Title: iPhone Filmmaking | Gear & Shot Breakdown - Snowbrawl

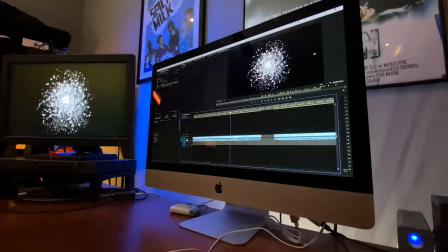You can see all the snow they're blowing and that's how it ends in the actual video right here as they're walking away.
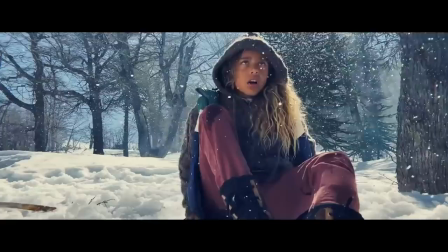And so now I just want to look at a couple pieces here and try to explain how I think they did it and again show you how you can do this on your own videos.
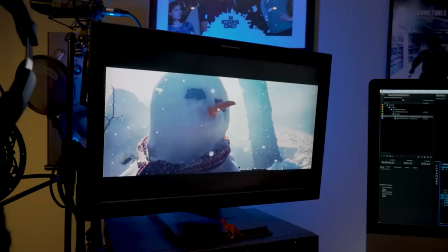So the first thing I want to talk about is 4k 60 because I've heard some people out there saying they thought this was shot
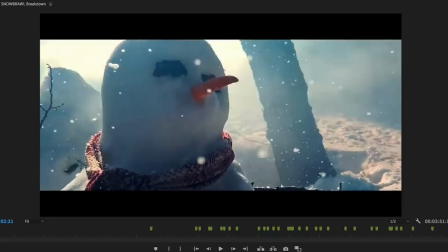4k 60 for 60 frames per second playback and that is not what they did. They shot 4k 60 for 24p playback.
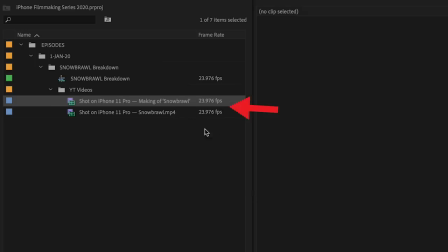Here are the files I actually downloaded off YouTube and you can see they're 23976 which is 24p and
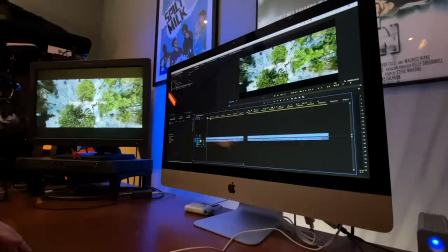so anytime there is a slow-mo shot they shot 4k 60 like right here so
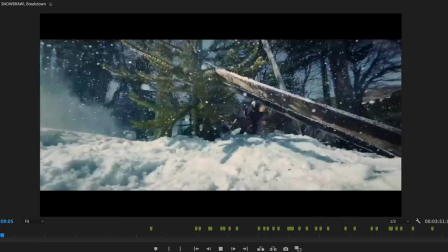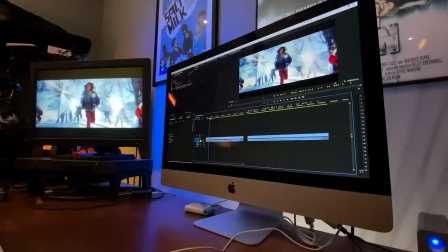again you shoot 4k 60 frames per second and then when you take it into your editing app you put it into a 24 frames per second sequence
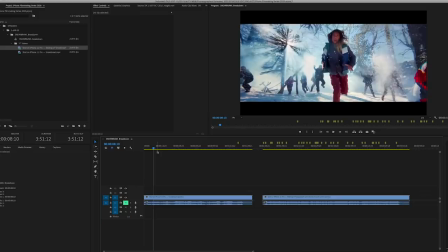now depending on how it was shot it may be conformed in the app or or it may end up being conformed in post-production.
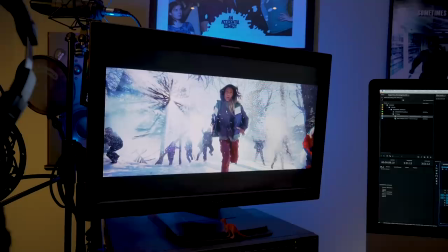In this case, my guess is, since it was evidently shot in the native camera app,
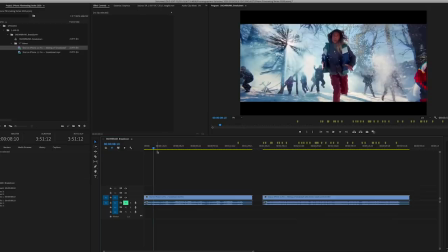then you would conform it in post because 4K60 in an iPhone is just 4K60.
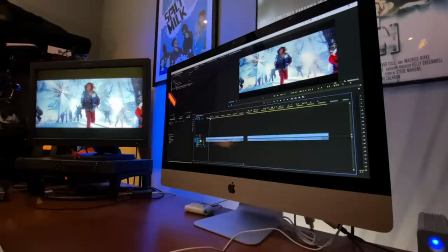If you are using an app like Filmic Pro or Mavis, you can tell it to make it do slow-mo in camera.
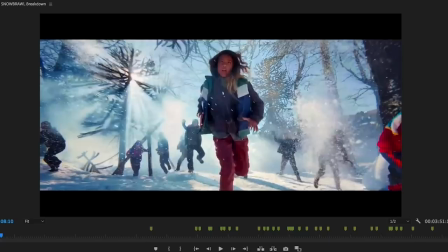And you can do that on the iPhone, but that's with shooting the 120 frames per second or the 240 frames per second. And I mean you can do that in the native iPhone camera app.
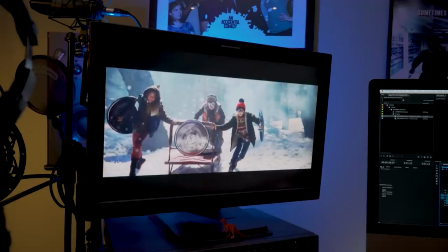Okay, now this shot here, this is why I think they used Twixtor,
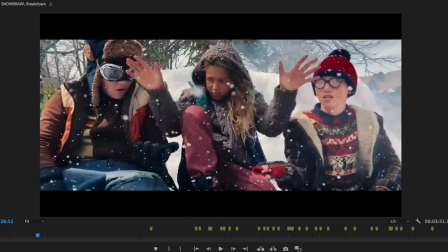or some sort of post-production way to speed ramp and or do really silky smooth slow motion.
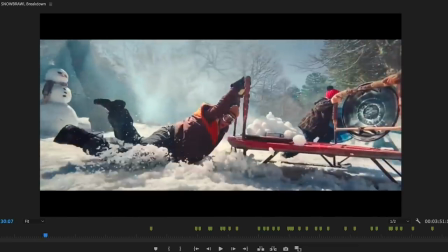Right there.
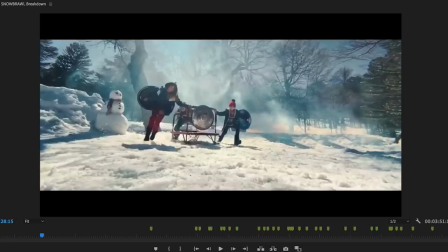So they're running, and it looks like they're running at normal speed, 24 frames per second, and then boom, right there, goes into slow-mo.
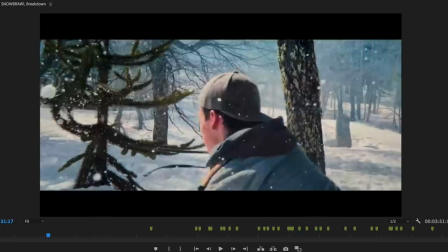So you would shoot that at a higher frame rate, and then again,
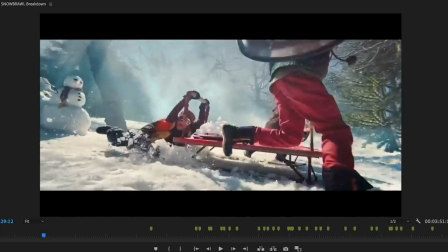you would conform that in post-production and you can do speed ramps in Premiere Final
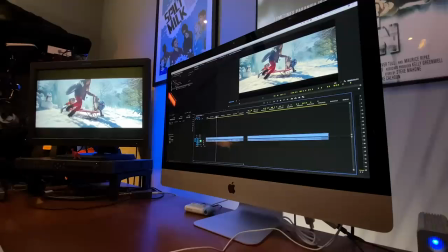Cut Pro but that slow-mo to my eye anyway looks slower than 60
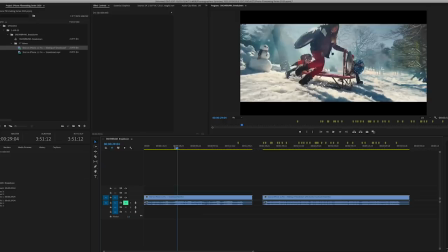looks like it's going down to maybe I don't know 120 frames
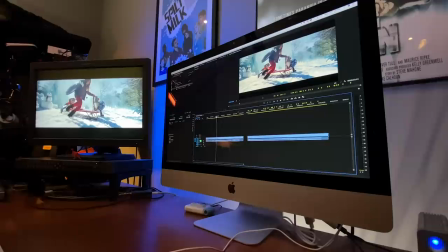per second maybe not quite that slow maybe like a 90 frames per second kind of look but it's slow you
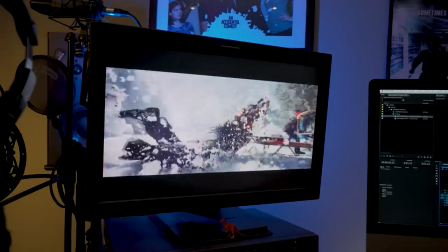get that nice blast of snow right into the camera lens.
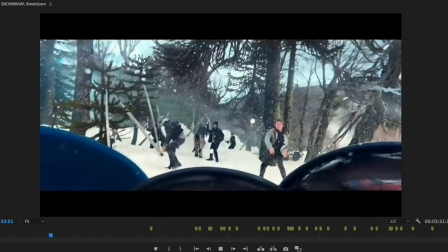Same with this shot right here, the kid. Good slow-mo shot.
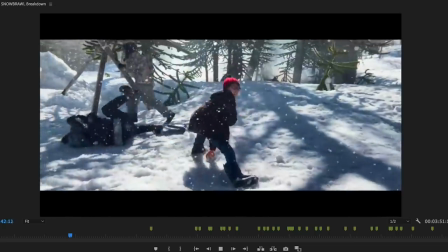They did a nice job of mixing regular speed with slow-mo. I like that. So that's 4K 60.
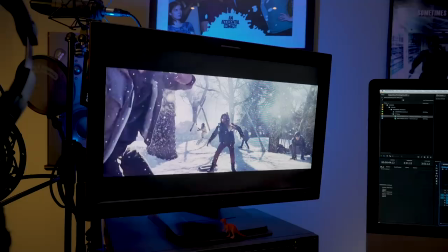Now let's talk about motion blur or lack thereof. One of the things I preach all the time on this channel is to use ND filters.
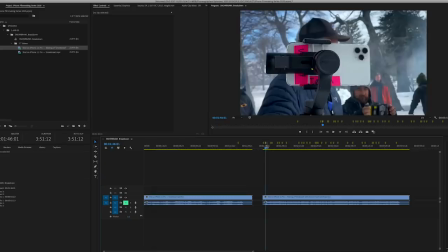And I stand by that. And more times than not, that's what you want to do.
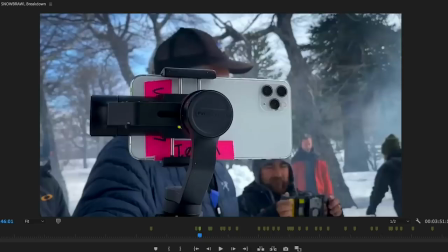But the one caveat I always say is if you're doing an action scene, and again, this really applies more to traditional cameras,
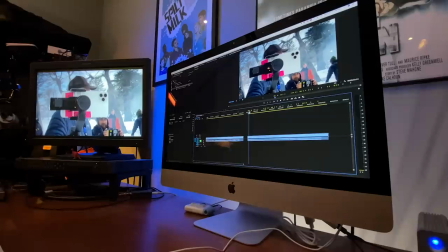because smartphones without ND filters, you routinely will get the, what I call,
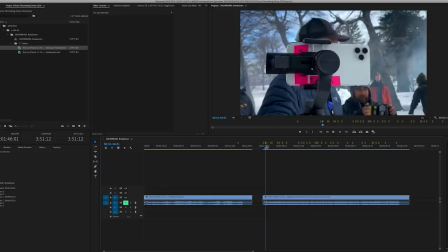stuttery or a zombie look, because it's just shooting at such a fast shutter, especially in bright outside conditions.
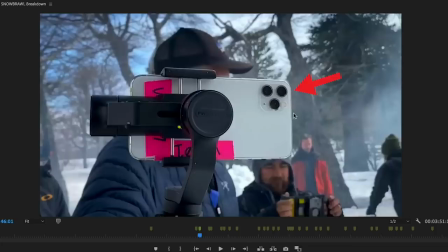But here, as you can plainly see, no ND filter, but it's the look they wanted.
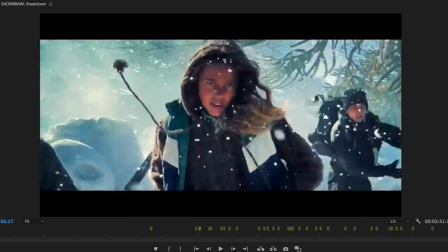Because what that does is give you a clean frame. you don't have any blur in the frame.
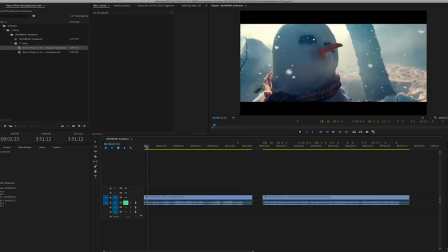So you can see right here with this snow man all those snow even
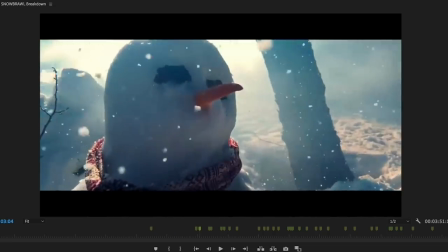though the camera is moving a little bit all the snow there you can see each individual snowflake.
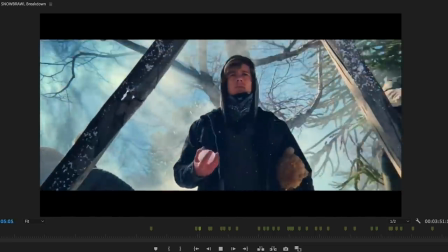Some of that might be digital added later I don't think so.